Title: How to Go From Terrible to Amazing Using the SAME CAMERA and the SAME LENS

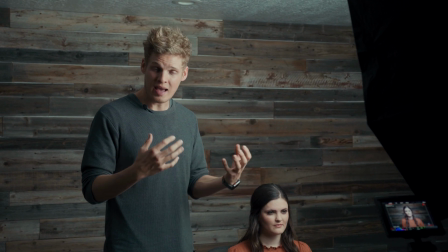493s
And what a backlight does is it adds a little bit more depth to your subject, separating them from the background.
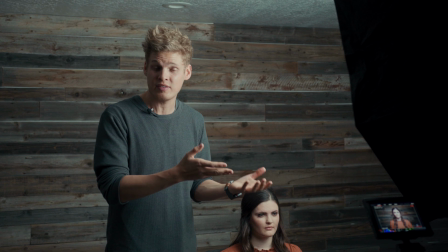498s
Another advantage of having a backlight is it can sometimes add a cool lens flare into your image, which can also make it look a little bit more cinematic.
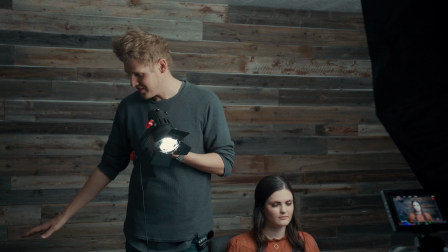505s
So here we have our backlight. We're gonna put this on this stand in just a second, but before we do that,
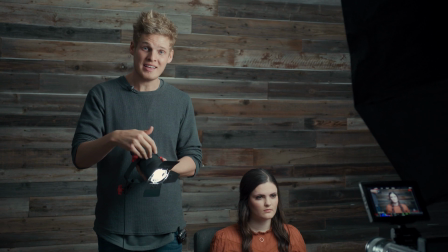509s
I also wanna show you what it would look like using a hard light like this, lighting her face from the front instead of from the back.
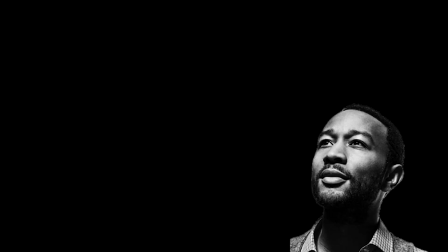516s
Like I said, to make soft lights, you want your light source to be as big as possible and as close to your subject as possible.
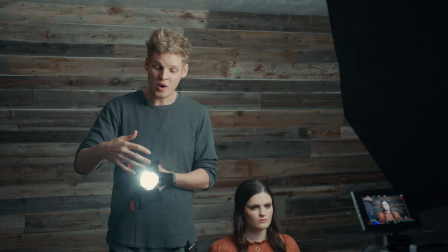522s
So in order to make hard light, you want a smaller light source like this.
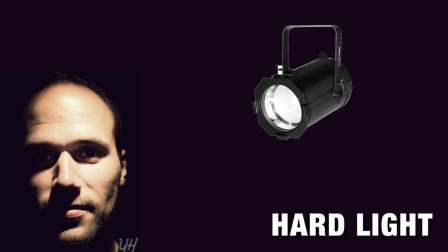527s
As you can see, the light source is a lot smaller, and the further away you get it from your subject, the harder it will be.
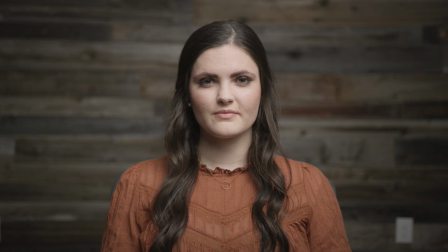533s
So this is what her face looks like with soft light, and this is what her face looks like with hard light.
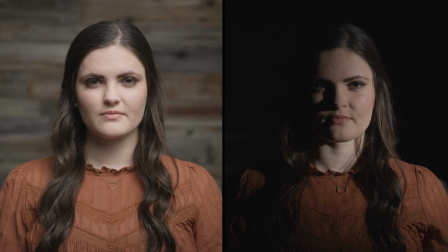538s
As you can see, there's a lot more harsh shadows on her face, and it doesn't wrap around her face as well as it did with the beautiful soft light.
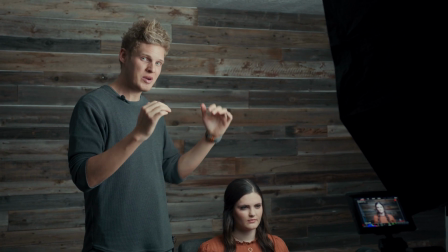545s
Another tip that you want to do with your soft light is you want to make sure that it's above the eye level.
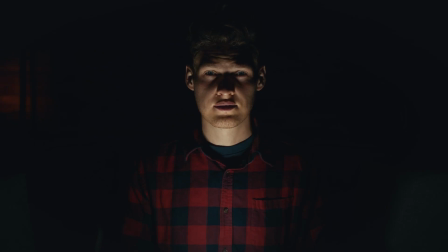550s
If the light is coming from straight on or from underneath, it's not going to look as flattering.
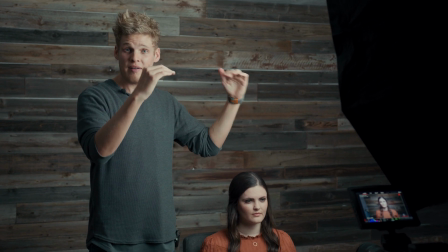554s
So try to get your light slightly above the eye level of what your subject is at.
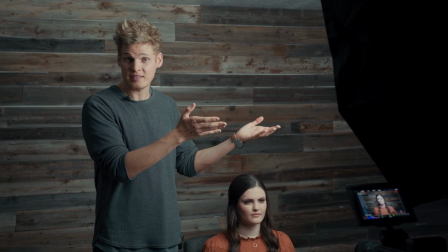559s
So make sure that your key light, the soft light, is always higher than the eye level of your subject.
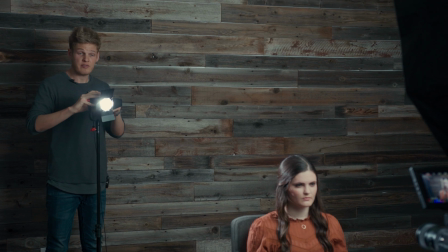563s
All right, with our backlight here, we're going to make make sure that first it's out of the frame because we don't want to see it in the shot.
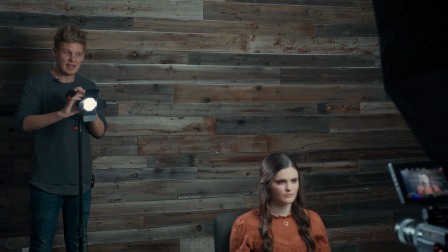569s
We're going to make sure it's pointed at our camera. And with this specific light, we can adjust the focus beam of it to make it wider or more narrow.
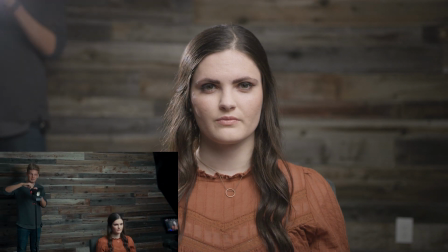576s
We can adjust the brightness to make it brighter or dimmer.
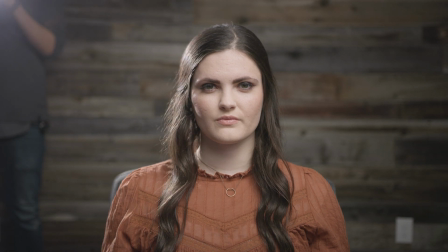580s
So this is the light turned off, and this is the light turned all the way up to 100%, so you can see what that's doing to the image now.
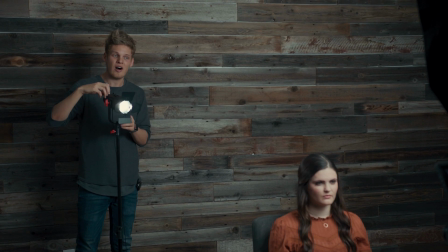587s
So I'm just gonna play with these settings a little bit and get it all dialed in to be the exact way that I want it to be. Now we're gonna turn off our key light to see exactly what the backlight is doing. And that's another really helpful tip when you're filming, is to turn on and off different lights to see exactly what they're doing.
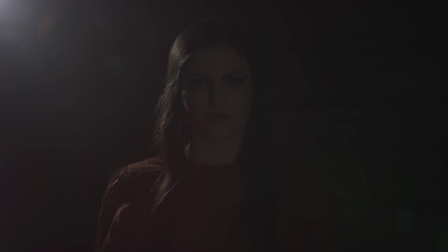601s
So as we turn off our key light, we can see that the backlight is creating a really cool outline of her shoulder and her head, which makes the image look a little bit more cinematic as well.
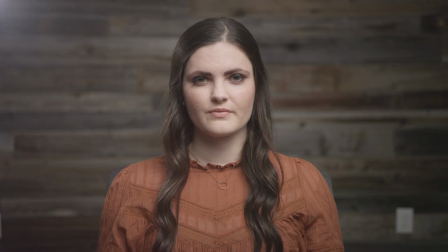610s
So now we have both of our lights turned on, and this image is almost perfect. There's still a couple things that we're gonna do to this to make it look the best. So the first thing that we notice is that on the sides of the frame, it's not very full. We have a lot of dead space on her left and her right, and so we wanna fill the frame a little bit more. So we're gonna bring in a plant, and then we're also gonna bring in a little bookshelf with a light to make it look a little bit better.
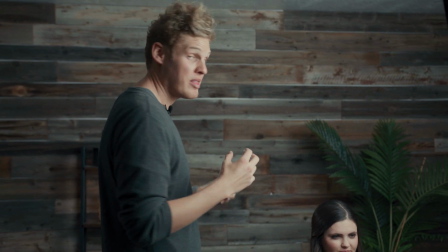633s
So we have brought in this fake plant, and we've brought in this bookshelf with another light on it to make it just look even more beautiful.
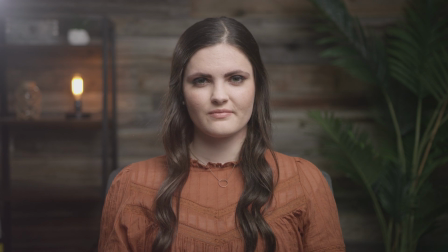640s
And now we can see that our image is finished. Look how amazing this looks.
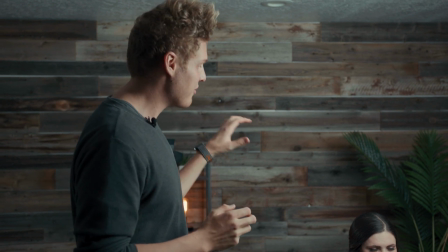645s
This was great because we were able to cover up the white outlet with the plant.
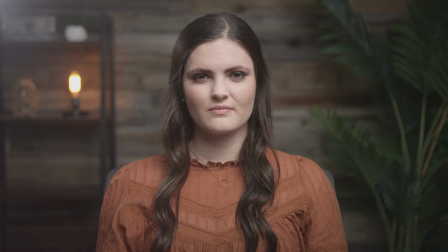649s
And as you can see on the left side of the screen, we have this orange looking light, which just adds a little bit of color, makes the image pop a little bit more. It just makes it look really vibrant and beautiful. So you may be wondering, well, that's all great, but Nick, that's shot with a $35,000 cinema camera. Well, I'm gonna take my iPhone now, I'm gonna get the same image to show you that the equipment doesn't matter as much as your skill level.
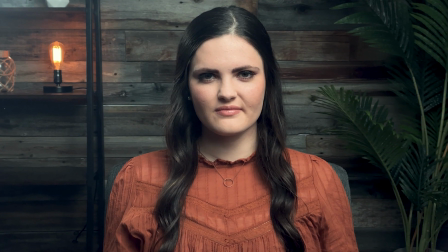672s
So I'm gonna turn on my iPhone camera and show you what it looks like with that now. So this is the image being shot with my iPhone, and it still looks amazing and beautiful and cinematic.
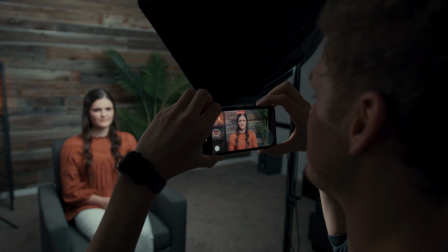680s
So you can see that the gear doesn't nearly matter as much as your talent and your skill as a filmmaker. So as you can see, our image is looking really good, and it really doesn't matter what camera we use, the image still looks great no matter what camera you're shooting with. But there's still a couple things we can do to make this look even better. So now I'm gonna take you to the editing room, and with color grading, I'm gonna show you how you can make this image look even better.
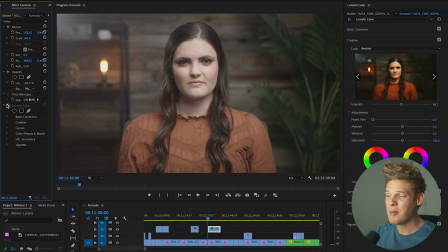702s
So I'm gonna take you there now. We are now in the editing room. We have Premiere Pro opened up, and the first thing that we're gonna do is we're gonna add a LUT onto this clip.
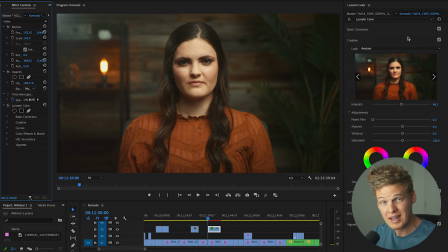709s
So we're gonna add on the Avium LUT, which is a free LUT that you get when you actually purchase the Pro Filmmaker course. And as you can tell, that LUT already does so much just by itself. This is before and this is after the LUT, so it makes a huge difference already. The next thing we're gonna do is we're gonna go into our basic correction tab.
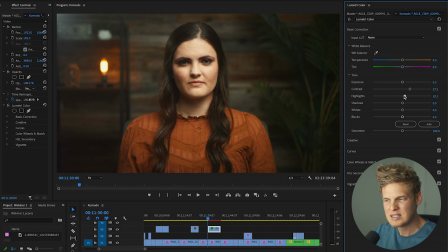725s
We're gonna increase the contrast a little bit, increase the highlights, but not too much because we never want our skin tones to be white. So we'll increase it just enough to where the skin tones just pop a little bit but don't look white. We'll increase the shadows just a touch. We're actually gonna crush the blacks just a little bit.